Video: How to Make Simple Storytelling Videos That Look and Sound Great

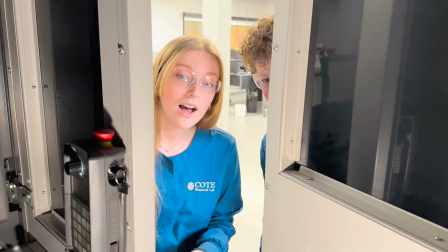[0:00]
If you want to create a high-quality video but don't know where to start, don't worry.
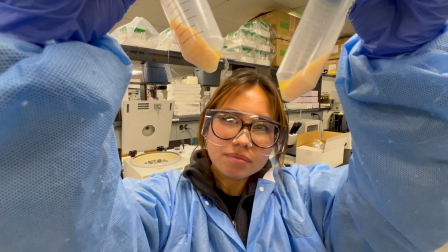[0:04]
In this video, we'll teach you how to use storytelling techniques, frame your shots correctly, and capture great video and audio, all with your phone.
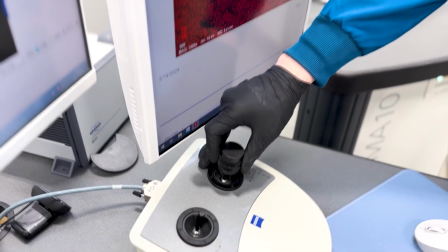[0:12]
We'll take you through a real-life example in a lab to show how to tell a compelling story.
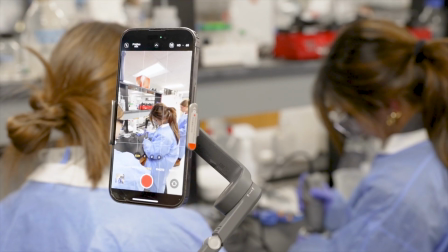[0:18]
Let's get started. First up, should you shoot horizontally or vertically?
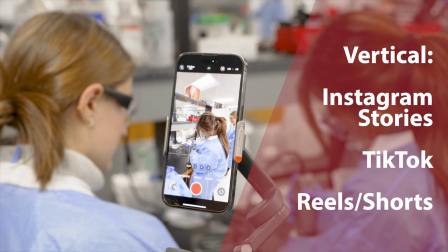[0:22]
Go vertical if your video is for Instagram stories, TikTok, or Reels.
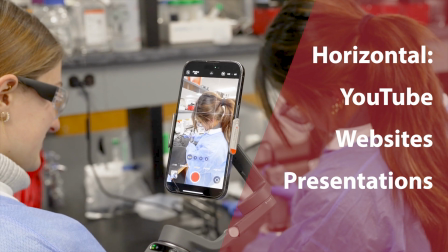[0:27]
But if it's for YouTube, websites, or a professional setting, stick with horizontal 16:9, 1920 by 1080.
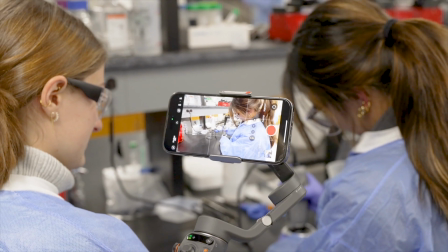[0:34]
This ensures the best viewing experience based on the platform.
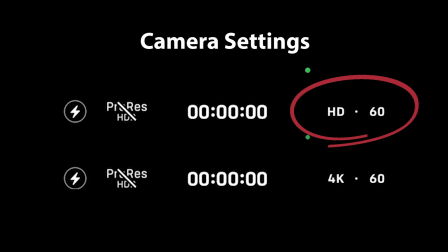[0:39]
1080p or HD is excellent for most social media and web use, as it keeps file sizes small and is easy to edit. But if you need extra detail or cropping flexibility, shoot in 4K. Remember that 4K requires more storage and a more powerful computer for editing.
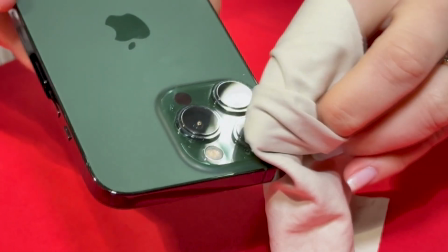[0:55]
One simple but often overlooked step is to clean your lens. Your phone sits in your pocket or bag, collecting dust and fingerprints.
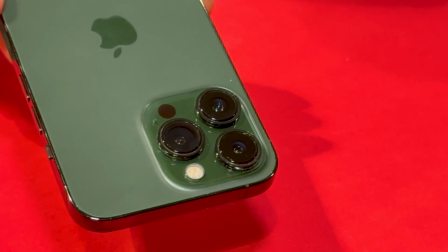[1:03]
A quick wipe with a microfiber cloth will improve its clarity. Good audio is just as crucial as video.
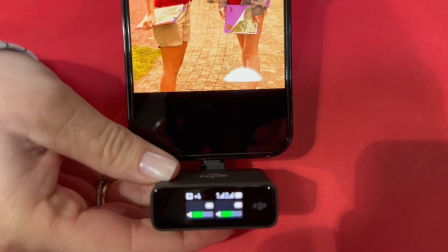[1:09]
The built-in phone microphone isn't great in noisy environments, or if you're more than a few feet away from the speaker,
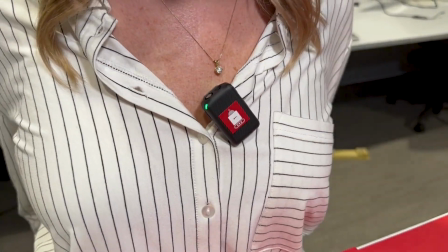[1:15]
so we recommend using an external microphone or your earbuds for clear sound. Here's an example of using a built-in microphone versus an external microphone.
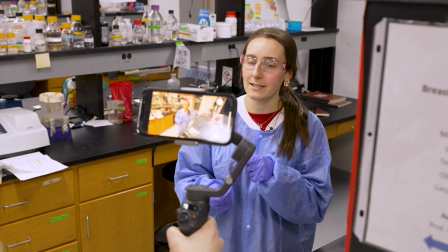[1:24]
Let's see if you can tell the difference.
Our MQB project is working on decellularizing adipose tissue for tissue reinsertion in the operating room.
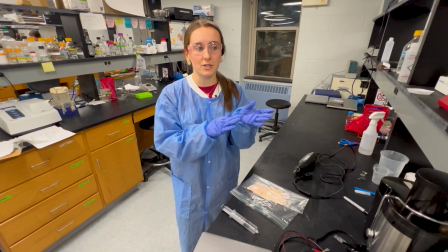[1:32] And so for this, we're looking at creating a process that can decellularize the tissue so that it can have regenerative properties for breast reconstructive surgeries.
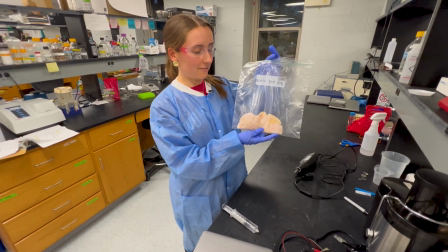[1:41]
I'm sure you would agree that the second half of that clip was much more pleasurable to listen to.
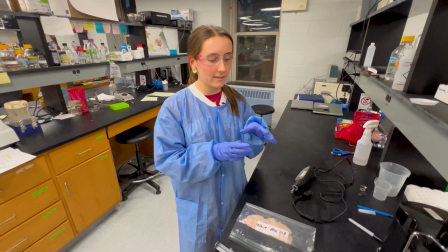[1:46]
Now you can hear how a simple microphone can take your video from amateur to pro.
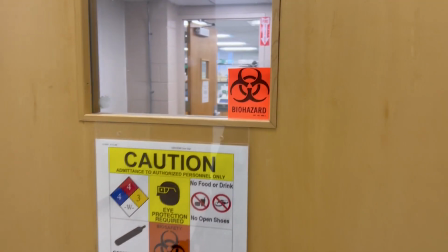[1:51]
Please remember to always follow your lab's safety guidelines.
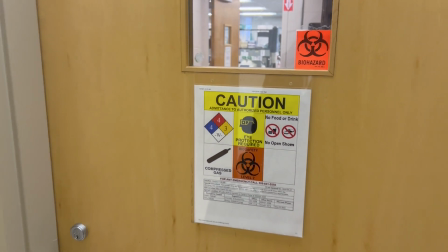[1:55]
The minimum personal protective equipment includes safety glasses, ankle-length pants, or a long skirt, closed-toed shoes, and shirts with sleeves.
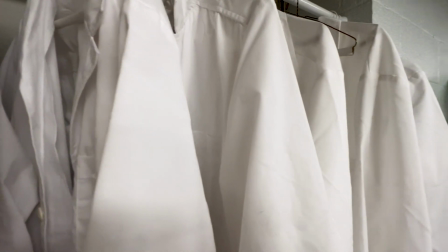[2:04]
Lab coats must be worn if the subject is actively performing research or lab work.
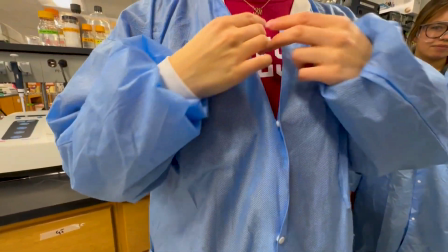[2:08]
There's a splash risk, or the subject is wearing an unacceptable shirt.
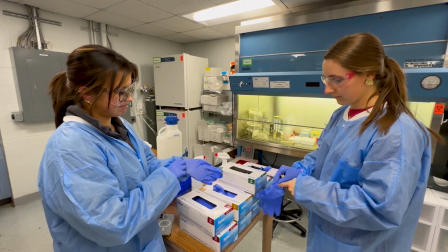[2:12]
Gloves must be worn if the subject is showing off samples or actively performing research or lab work.
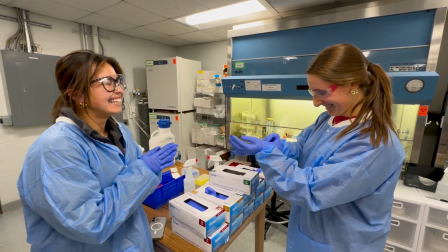[2:18]
Failure to follow these guidelines could result in your video getting flagged by the environmental health and safety technician.
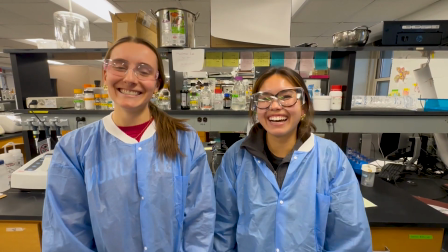[2:24]
It is best to follow the guidelines so you don't have to reshoot any parts of your video.
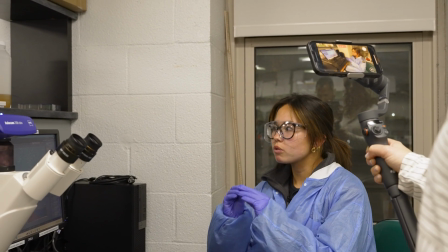[2:29]
The best videos don't just capture random footage. They tell a story. A good structure helps guide the viewer.
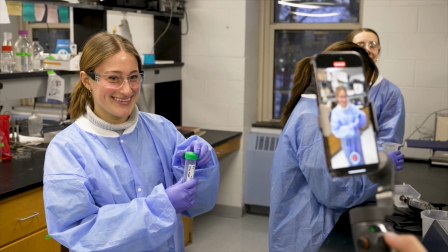[2:35]
Think of your video as having a beginning, middle, and end. Let's take you through a day in the life of a student working in the lab.
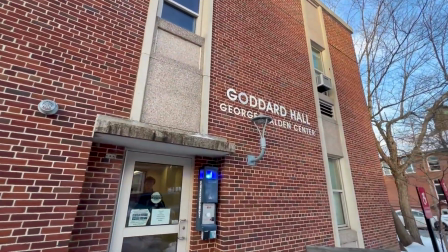[2:43]
Before we get into the action, we need to establish the scene. Start with an exterior shot of the building, then a wide shot of the lab to show where we are.
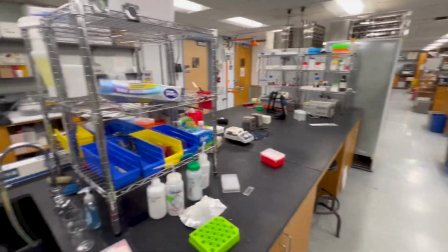[2:52]
These shots help orient the audience. Have your subject put on their safety gear and capture the process.
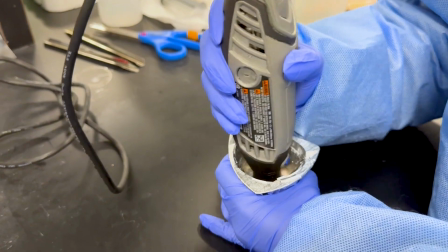[2:58]
Now comes the fun part, the action.
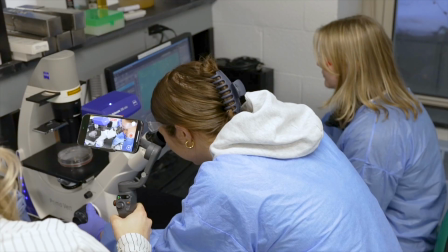[3:01]
Instead of just filming from one angle, mix in the following: close-ups focusing on the hands, tools, and facial expressions.
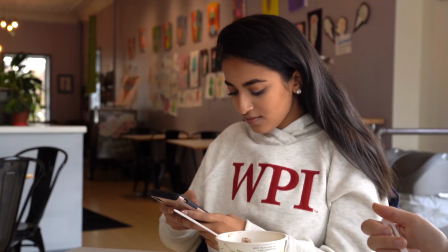[3:08]
Capture over-the-shoulder shots for a first-person point of view. A great way to keep viewers engaged is to have your subject talk to the audience directly.
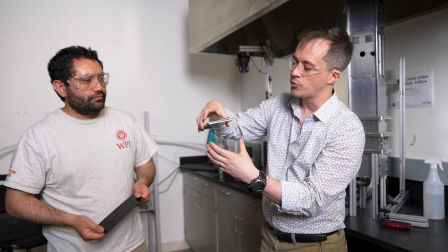[3:17]
Have students and faculty explain what they're doing, why they are doing it, and how it works.
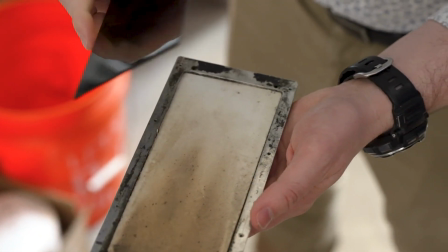[3:22]
What is the desired outcome of the project or experiment? How will it have an impact?
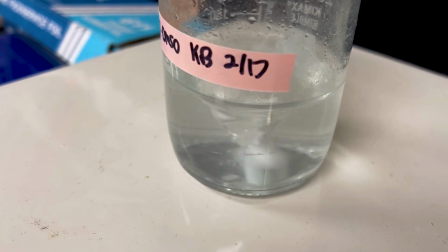[3:28]
Capture close-ups with complementary elements. Focus on the supplemental surroundings, including materials, equipment, and processes in action.
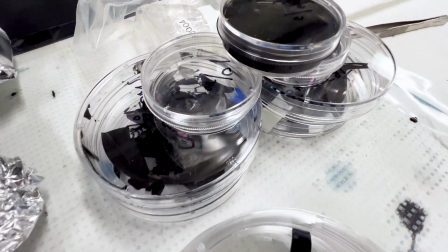[3:36]
These essential elements, called B-roll, enrich the visuals in your story and help keep the viewer engaged.
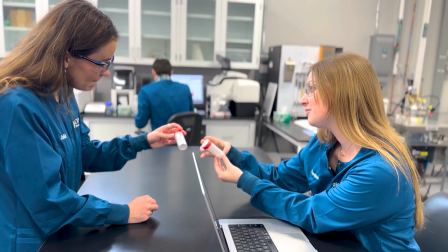[3:42]
Now that we have our story, let's ensure it looks great. Here are a few quick tips for achieving professional-looking footage.
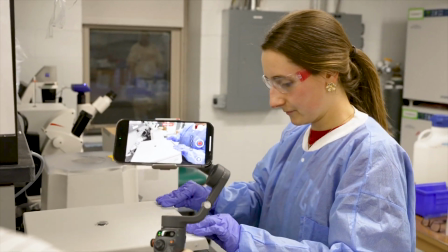[3:49]
Hold your phone with two hands for increased stability. Use a tripod or invest in a handheld Osmo for smooth, creative shots.
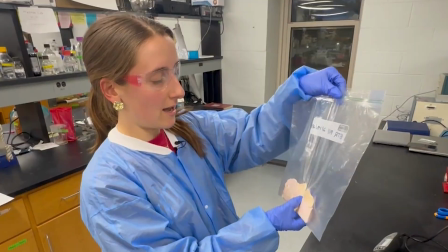[3:59]
Try cinematic mode for a pleasing blurred background on people. Try using the wide-angle lens at 0.5x to capture more details.
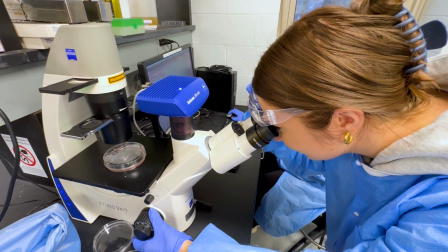[4:08]
Ensure the scene is well lit with bright lights, or shoot during the day when natural sunlight can enhance the ambient lighting.
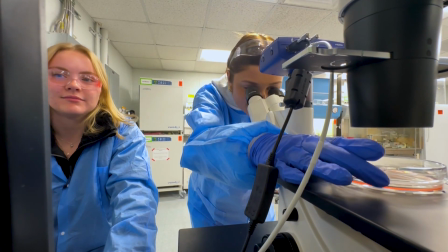[4:14]
Try different angles. Get low and high and put your camera in unique spaces for interesting shots.
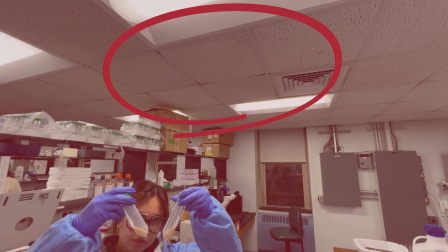[4:20]
Be mindful of the headroom. Only allow enough space above the subject's head to fit a hat.
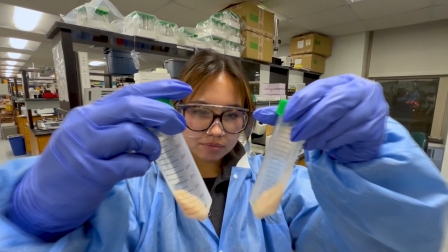[4:26]
Otherwise, it's wasted space that could include interesting and supportive visuals.
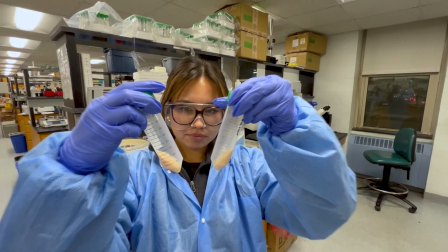[4:31]
Try to exclude the ceiling and overhead lights from entering your frame. Editing is where your story comes together.
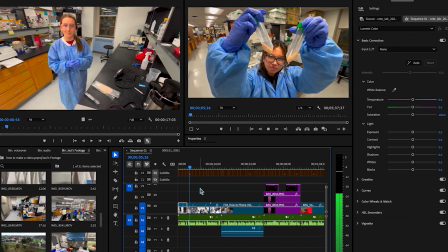[4:37]
You can use Adobe Premiere Pro for advanced editing or apps like CapCut and Canva for quick edits.
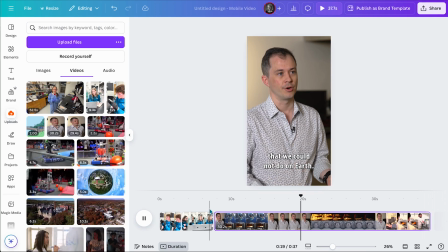[4:44]
Just make sure to remove unnecessary parts, add smooth transitions, and keep it short and engaging.
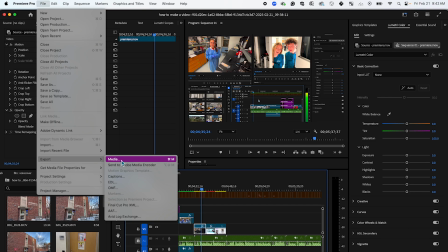[4:50]
Finally, when exporting, make sure your video maintains its quality. You can't upscale from HD to 4K without decreasing the quality of your video.
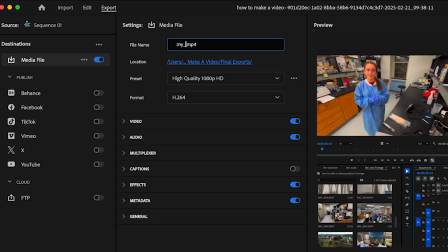[4:59]
so it's crucial to always export at the source video's resolution or smaller. Alternatively, if your source video was shot in 4K, you can downscale and export to HD or 1920 by 1080. Choose MP4 or H.264 when exporting file types for maximum compatibility.
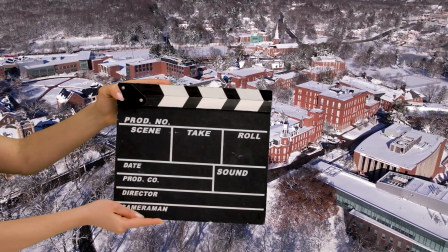[5:18]
Here's a sample of the final product. You can recreate something similar yourself.
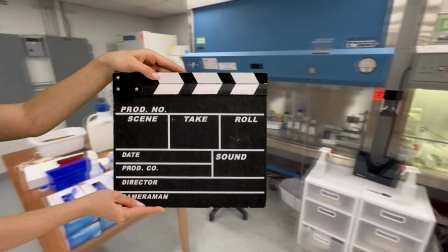[5:23]
Keep it as concise as possible for maximum engagement.
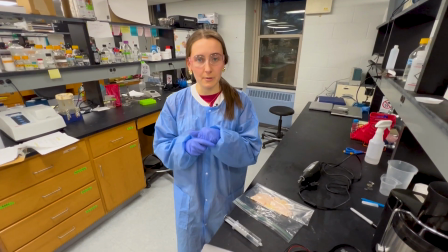[5:29] Our MQV project is working on decellularizing adipose tissue for tissue reinsertion in the operating room.
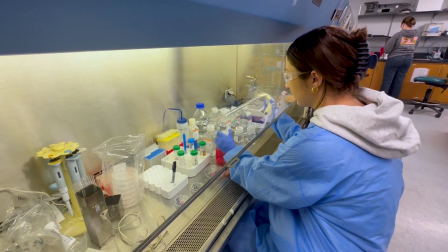[5:35] And so for this, we're looking at creating a process that can decellularize the tissue so that it can have regenerative properties for breast reconstructive surgeries.
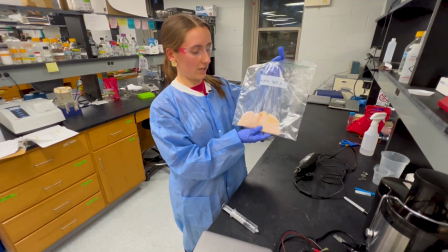[5:43] And so currently we've been testing methods using chicken fat, which can be seen here. It doesn't look the best.
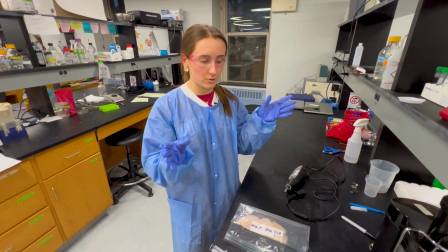[5:48] And so we're looking at a physical disruption method that can rupture the cell membranes, leaving the ECM components for collection.
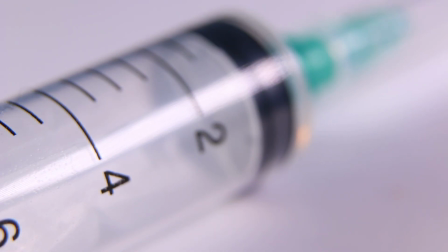[5:55] And so we've been testing out methods using syringes in decreasing size diameters to kind of break up with shear force.
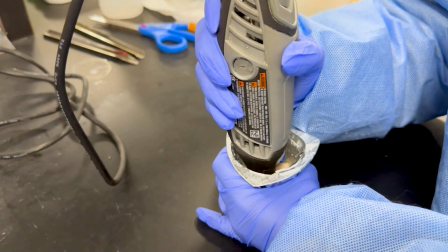[6:02] And then we've also been using a Dremel tool, and this kind of emulates an immersion blender where it can actually blend the tissue at high speeds.
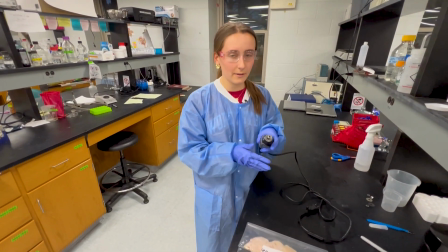[6:09] And so those are what we have been currently doing for a physical method to start out the process.
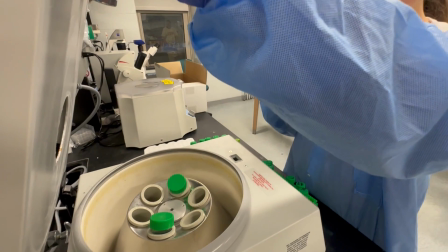[6:14] What we are planning on doing is using the centrifuge machine to spin down that fat that hopefully we have broken up, and if there is separation,
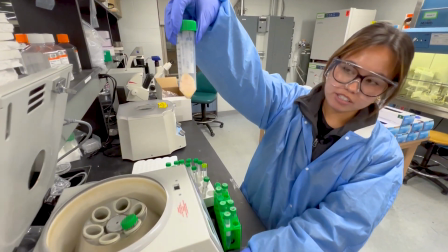[6:22] like what you would see right here,
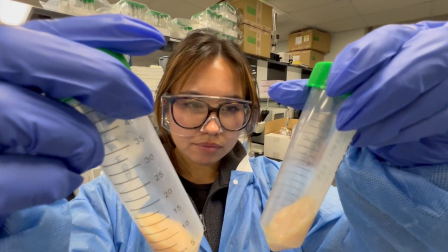[6:25] that is a good indicator that we are actually breaking down those cells and getting two different components of those cells.
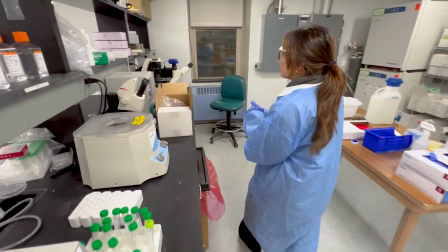[6:32] Another big part of our project involves using the microscope,
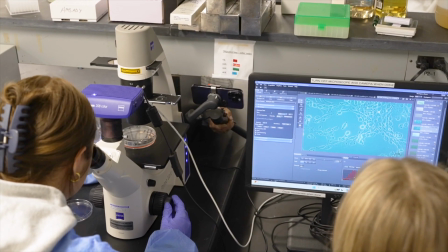[6:38] and we're actually testing on cells which will mimic human tissue a little bit more.
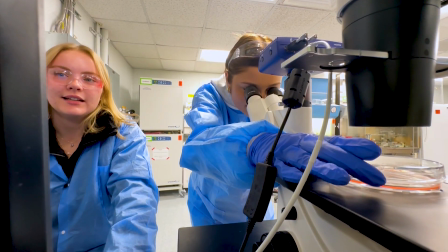[6:43] So what we've been doing here is swelling our cells.
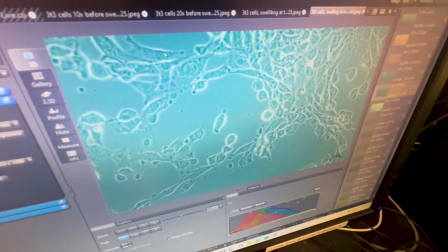[6:47] So we've been adding water to them to see if they'll get bigger, which will disrupt those membranes, and hopefully they will end up bursting.
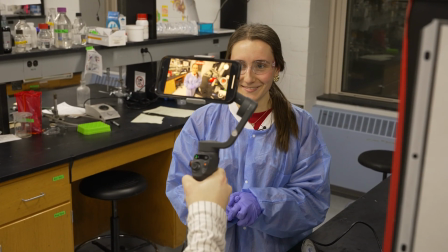[6:57]
And that's it. With these simple tips, you can create high-quality videos on your phone.
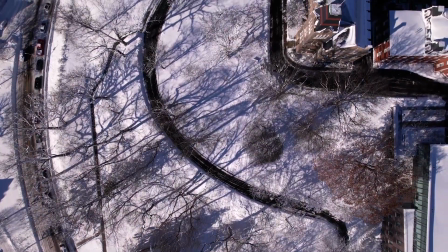[7:02]
Remember, tell an engaging story by taking your audience on a journey. Check out the links below for equipment suggestions.
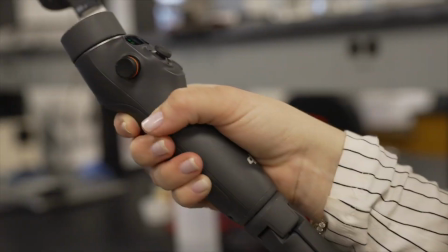[7:10]
We've also provided links to additional tutorials on proper equipment usage and video editing to enhance your productions.
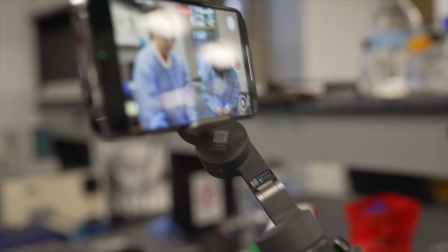[7:16]
Most importantly, have fun.